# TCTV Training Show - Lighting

There is a formula, like a 500-watt light bulb uses 4.5 amps. 1,000-watt uses about 9. So with a 20-amp fuse, you keep it around 15 or so, and you should be safe. Consider also, just because the plug's not being used, that doesn't mean that somebody's not in the other room ironing their shirt with a 2,000-amp, iron, 2,000-watt iron. But anyway, just know your location and what power is available to you. And we're going to talk a little bit about lighting techniques. I'm going to move this over here. Basically, you're going to be shooting one person, one camera, 3 lights. Can everybody pretty much see back here in the corner? This is ideally a setup. You probably are going to have half the room. If you're sitting in your living room, it's going to be pretty close. But again, you can adjust for key back and fill. Your key light.
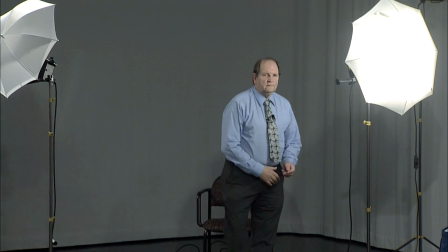That shoots the detail of a face. See what it does?
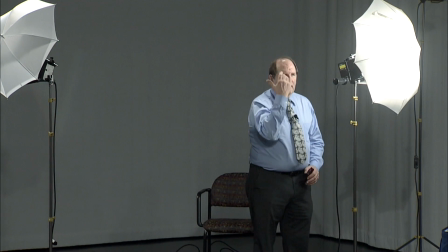There's your key light. That gives you that highlight for hair, nice complexion.
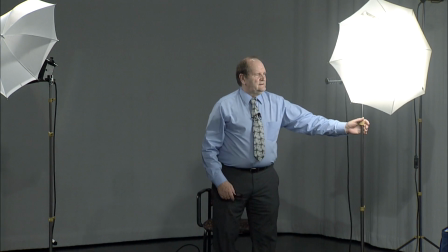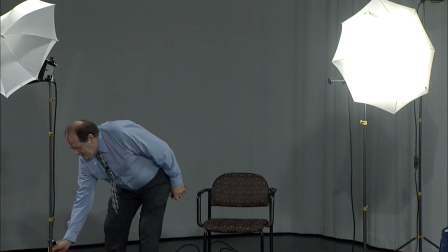You have a fill light. This gives you general illumination.
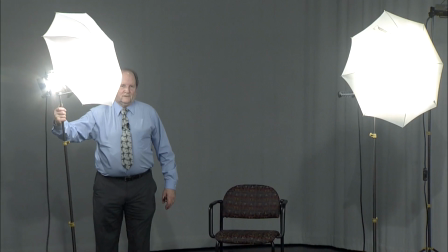And yes, I've seen people use it this way, as silly as it looks, but it works at times.
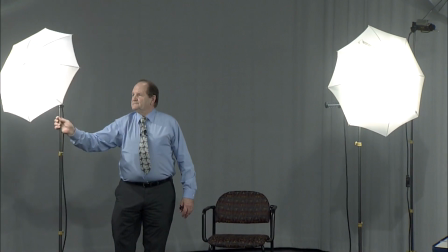And then you have a backlight.
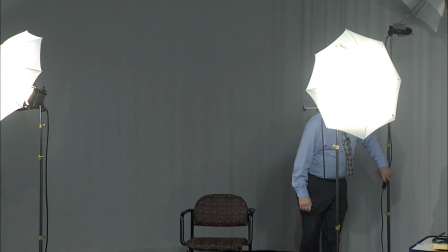Now these lights need to be approximately,
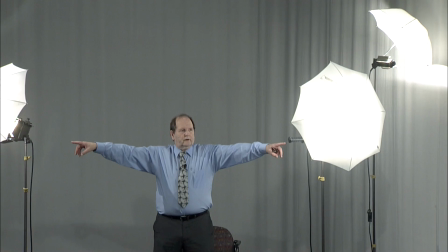from the view of the camera, about 45 degrees, and I've got these down, but about 45 degrees up.
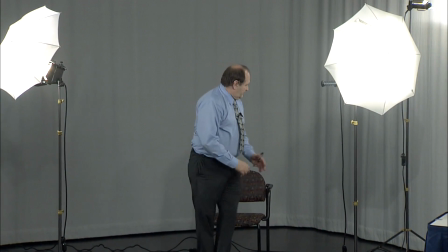That will cut any shadows down underneath the chins or anything like that. Your backlight, you want to shoot, kind of focus it right at the back of their neck.
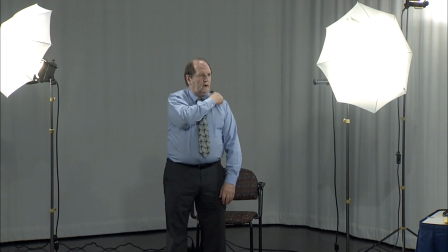And that'll give them a nice little separation on your shoulders.
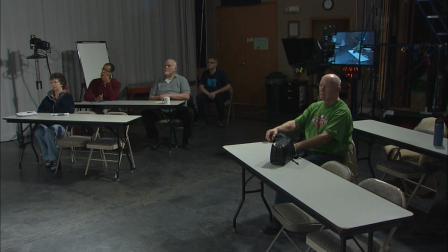Two things you have to adjust for is blonde hair, white hair, and no hair. You will get reflection back on it. So again, just be aware that lighting makes all the difference in someone's appearance. Too much backlight makes the white hair look like, Dr. Shelgoof. Anyway, that's the basic setup.
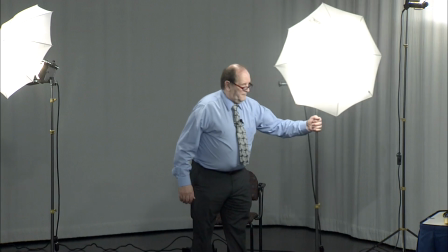These kits, when you use them, just a simple little thing will save you a lot of heartache.
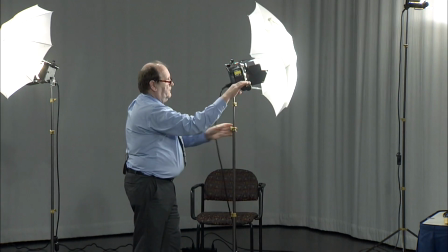You see how the weight is here.
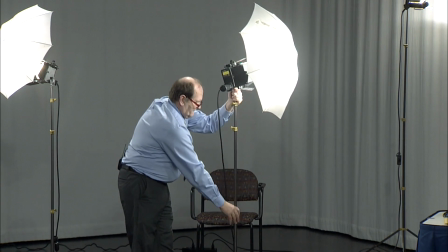If you line that up on a leg, so, it's less apt to fall over.
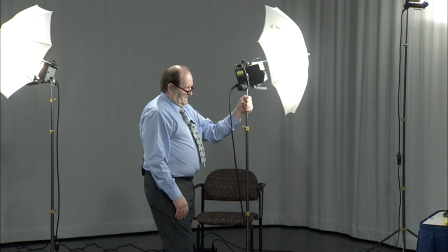And I've seen it, and that makes all the difference. There it goes.
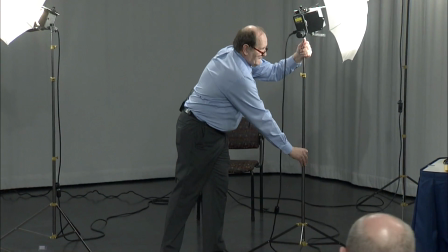All right, get this out of the way. Get your notes here. You also have an option of a fourth light, a background light. Let's say you're using a flat or you've got pictures on a wall or something, you may want to light up the back also. Also with green screen. We have a green screen in the studio that extends from about here all the way to the back.
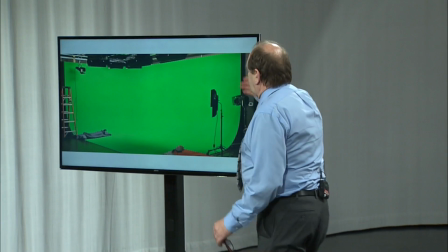But here's where your backlight comes in. Now you can do green screen at home.
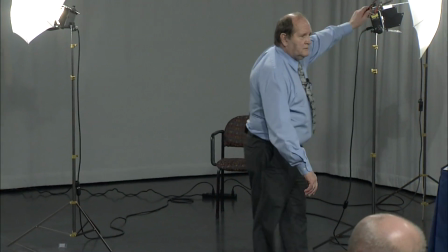We have cloth that you can tack it up outside your window and then shoot something. And you can have fish swimming by or whatever you want, but you have to light that screen up. So your backlight is important. So when you check out a light kit that has a maximum of 3 lights in it, get a fourth light if you're going to do any kind of background shots, anything like that. When you're lighting a studio shot, you have movement, intentional movement and random movement.